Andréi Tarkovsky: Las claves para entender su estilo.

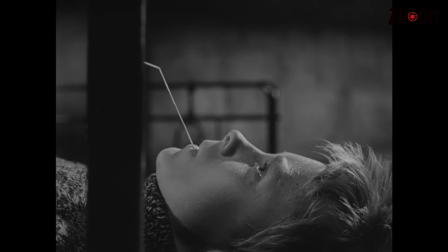4:10 Si bien colaboró en la adaptación para la infancia de Iván, pasó a dejar la tarea a otros guionistas, entre los que se destacan Tony Noguerra.
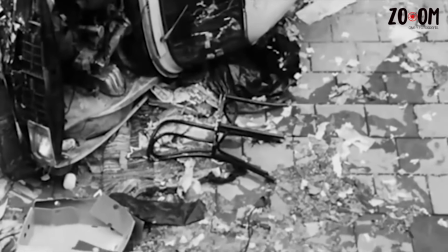4:18 Aunque gran parte de su obra surge de sus motivaciones personales, para Tarkovsky extraer de la memoria propicia elevar la obra a planos espirituales.
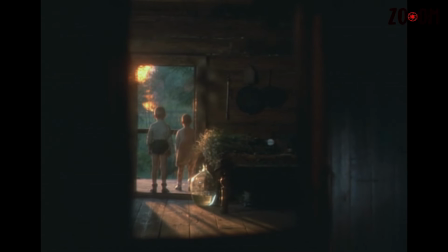4:27 De ahí emana su idea del sacrificio, que consiste en sincerarse con el material de origen. Para Andrei, los verdaderos genios son aquellos que le son fieles a su obra, y para lograrlo se necesita un elemento, fe.
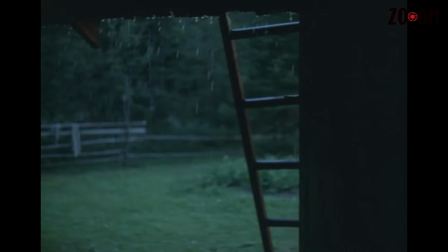4:40 El ejemplo perfecto de dicha honestidad autoral se encuentra en El Espejo,
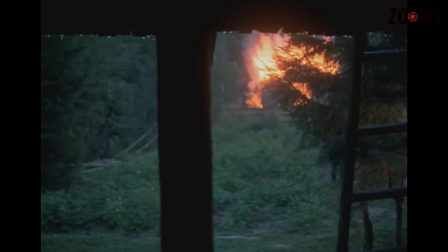4:45 en donde una madre y sus hijos esperan la llegada del padre, tal cual lo hiciera Tarkovsky cuando su papá, Arsieni, partió a la guerra,
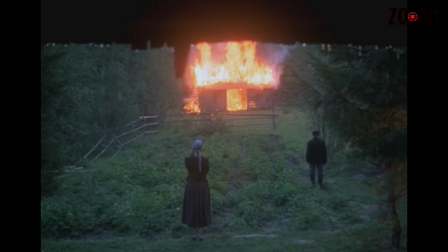4:52 y es en él en quien recae otra de las características en la obra de Andrei.
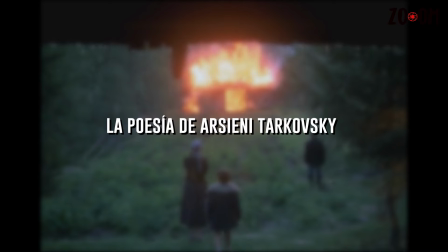4:57 Arsieni Tarkovsky fue un poeta de mediano alcance en Rusia, jamás logró capitalizar su trabajo a la altura de su hijo.
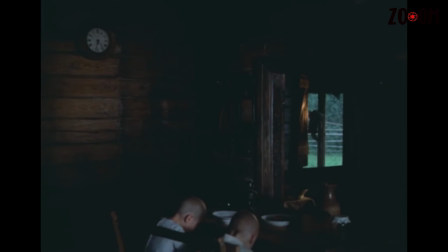5:04 Sin embargo, el cineasta utiliza al poeta recurrentemente para acompañar a sus imágenes.
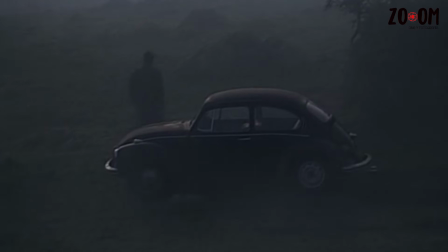5:09 Uno de los ejemplos más destacados se encuentra en Nostalgia,
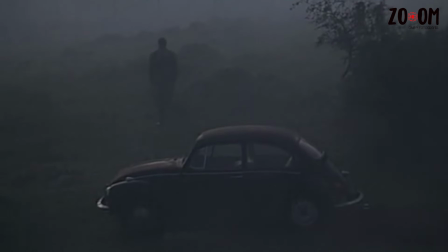5:13 en donde André deseaba que fuera su padre mismo quien diera voz a sus poemas, pero debido al exilio al que fue forzado, no logró concretar su ideal.
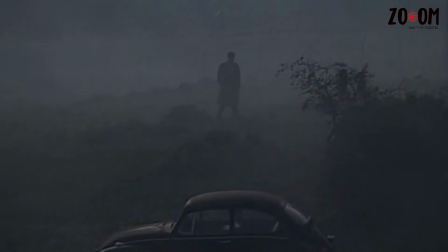5:21 En el cine de André, una palabra podría resumir todas sus inquietudes, y esa es interno.
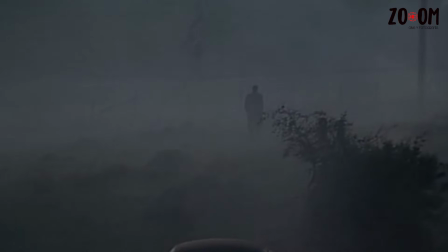5:27 Para el autor, todo obedecía a motivaciones internas, inclusive su concepción misma del quehacer cinematográfico,
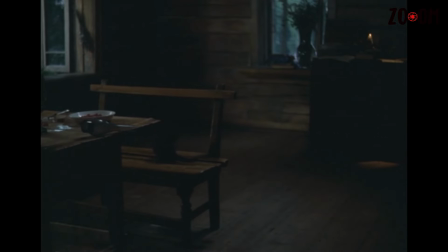5:34 sustentado en el tiempo, y en el cual ahondaremos más adelante. Su metodología de rodaje era sumamente exigente,
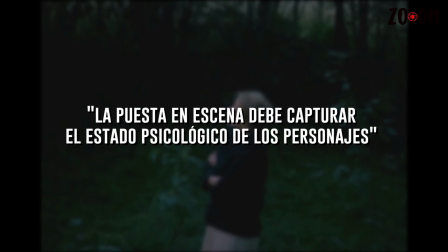5:41 y de la puesta en escena diría que se debe capturar la personalidad de los personajes y su estado psicológico.
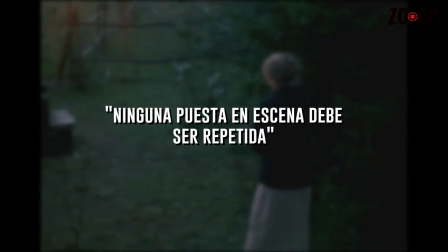5:48 Para él, ninguna puesta en escena debe ser repetida o copiada de la obra de otro director.
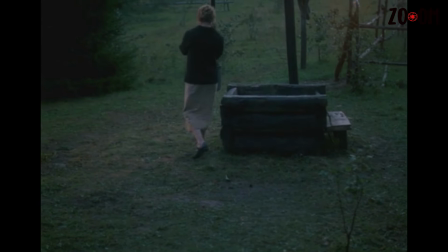5:53 Tarkovsky trabajaba la puesta en escena a partir del estado psicológico de los personajes,
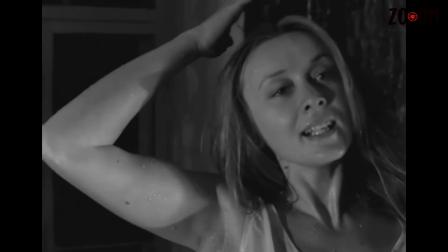5:59 modificaba los escenarios y trucaba los espacios a través de la dinámica interna de lo que llamaba la atmósfera emotiva de la situación.
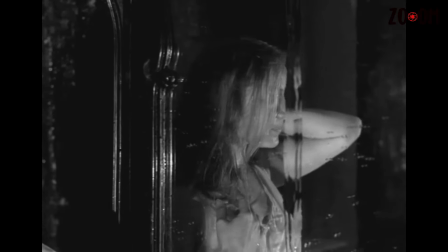6:06 La composición plástica dependía única y exclusivamente del estado de ánimo de los personajes.
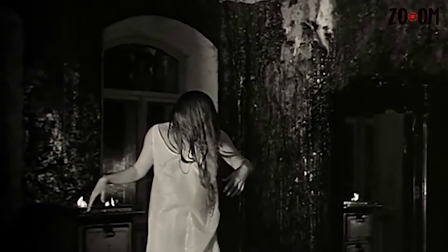6:12 De dicho postulado sobran los ejemplos.
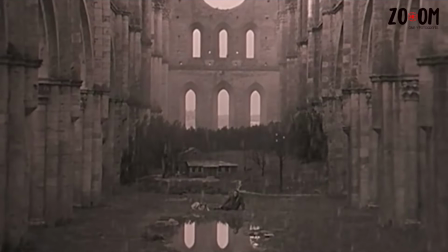6:14 El final de Nostalgia es maravilloso por transmitir la inquietud del personaje a partir de una conjunción de todos los elementos de los que dispone un director.
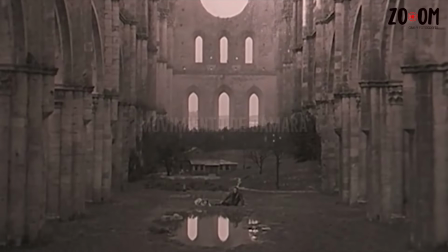6:23 El trazo del personaje y su inmóvil mascota. El movimiento de la cámara que se aleja con una lentitud inquietante.
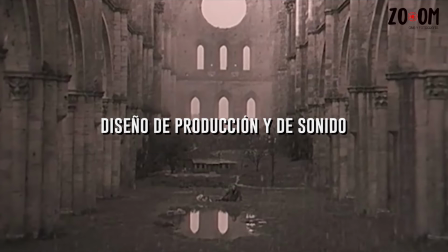6:30 La nieve que cae, el sonido, la tonalidad sepia, lo imponente del decorado,
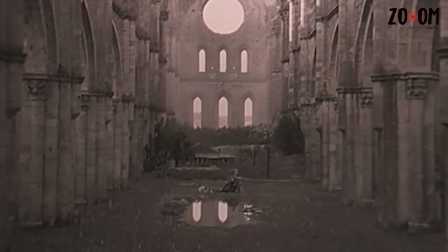6:35 todo en una amalgama perfecta, una conjunción sublime a la que el público es obligado a participar.
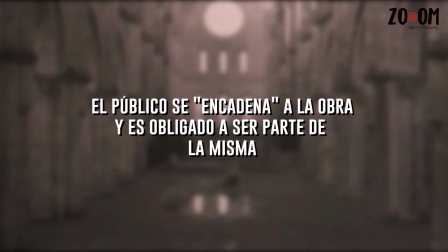6:41 ¿Qué ocurre en ese misterioso final? Su descubrimiento será tarea del espectador.
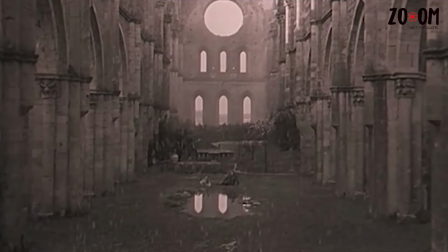6:46 Para André se trataba de representar tan solo la nostalgia que sentía de estar lejos de su hogar,
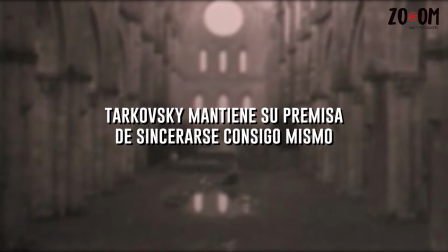6:51 la melancolía que emanaba de ser imposibilitado de volver a su país de origen, sin ver a sus padres ni a sus hijos.
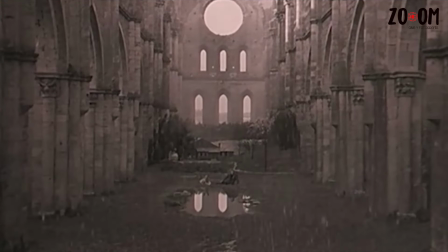6:58 Una vez más, el autor sincerado con su obra.
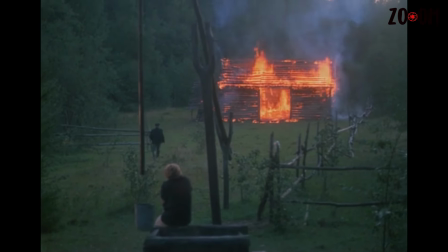7:01 Es ahí donde, según el cineasta, se encuentra la grandeza del arte, que consiste en no responder nada, pero abrir múltiples cuestionamientos.
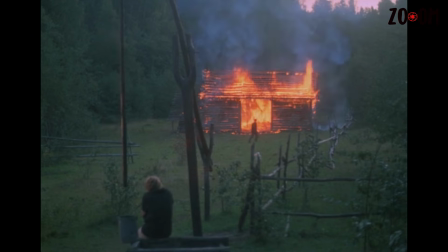7:10 Según él, en ese vacío se encuentra el verdadero compromiso del autor. De la puesta en escena se extrae el trabajo con actores.
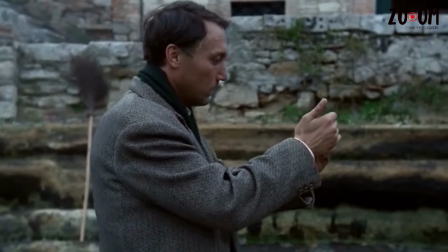7:17 La selección del actor es fundamental.
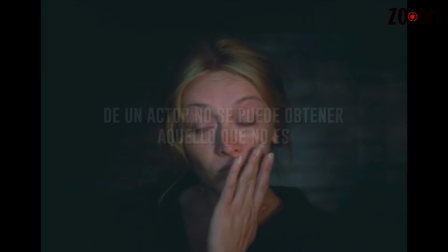7:20 Se podría decir que es una decisión ontológica, ya que, según el ruso, a un actor no se le puede sacar aquello que no es.
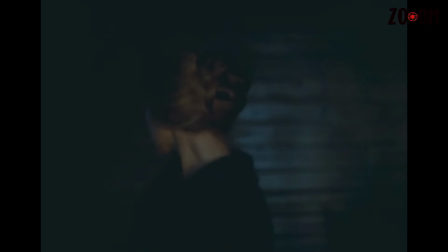7:27 Por lo tanto, es necesario conocer profundamente a los actores a niveles muy personales.
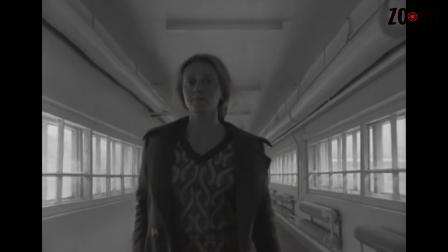7:33 Se requiere establecer relaciones estrechas con ellos. Y es quizá el histrión Anatoly Solonitsyn el ejemplo idóneo ya que fue quien
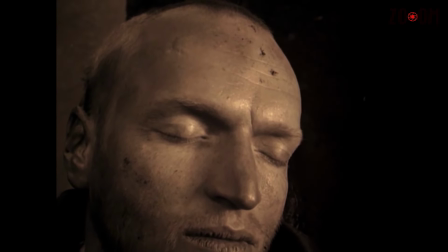7:41 más participaciones tuvo en la obra de Tarkovsky y uno de sus mejores amigos.
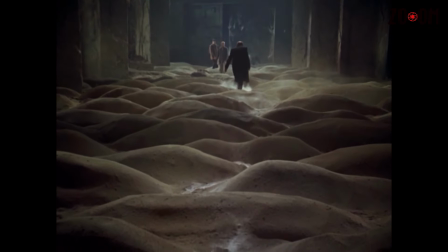7:46 Andrei refería en su libro que su amigo murió de cáncer y que en ese sentido ambos compartían el mismo destino.
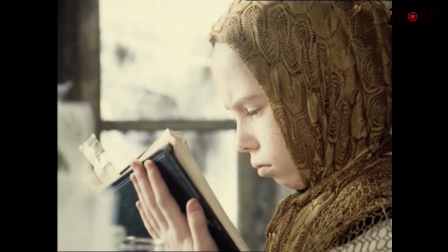7:53 Pasemos a lo técnico.
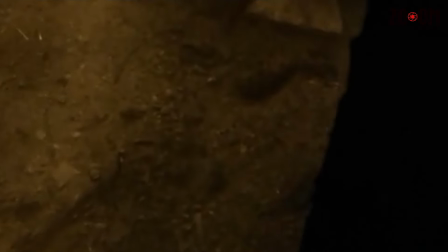7:54 A pesar de que su principal premisa con respecto a la música era que ésta era efectista en el sentido de que provocaba emociones cuando a la imagen no le alcanzaba,
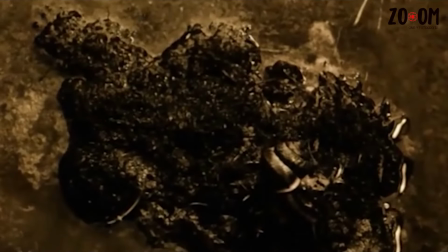8:03 fue incapaz de prescindir del elemento. Sin embargo, su idea con respecto al sonido y a la música electrónica era muy interesante.
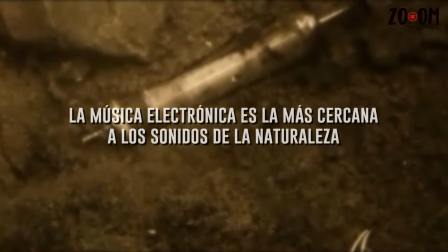8:10 Para él, la música electrónica era lo más cercano a los sonidos de la naturaleza,
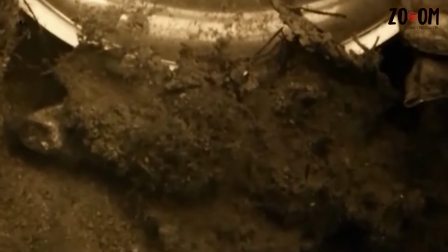8:15 y eran esos sonidos los que le ayudaban a construir esas atmósferas psicológicas.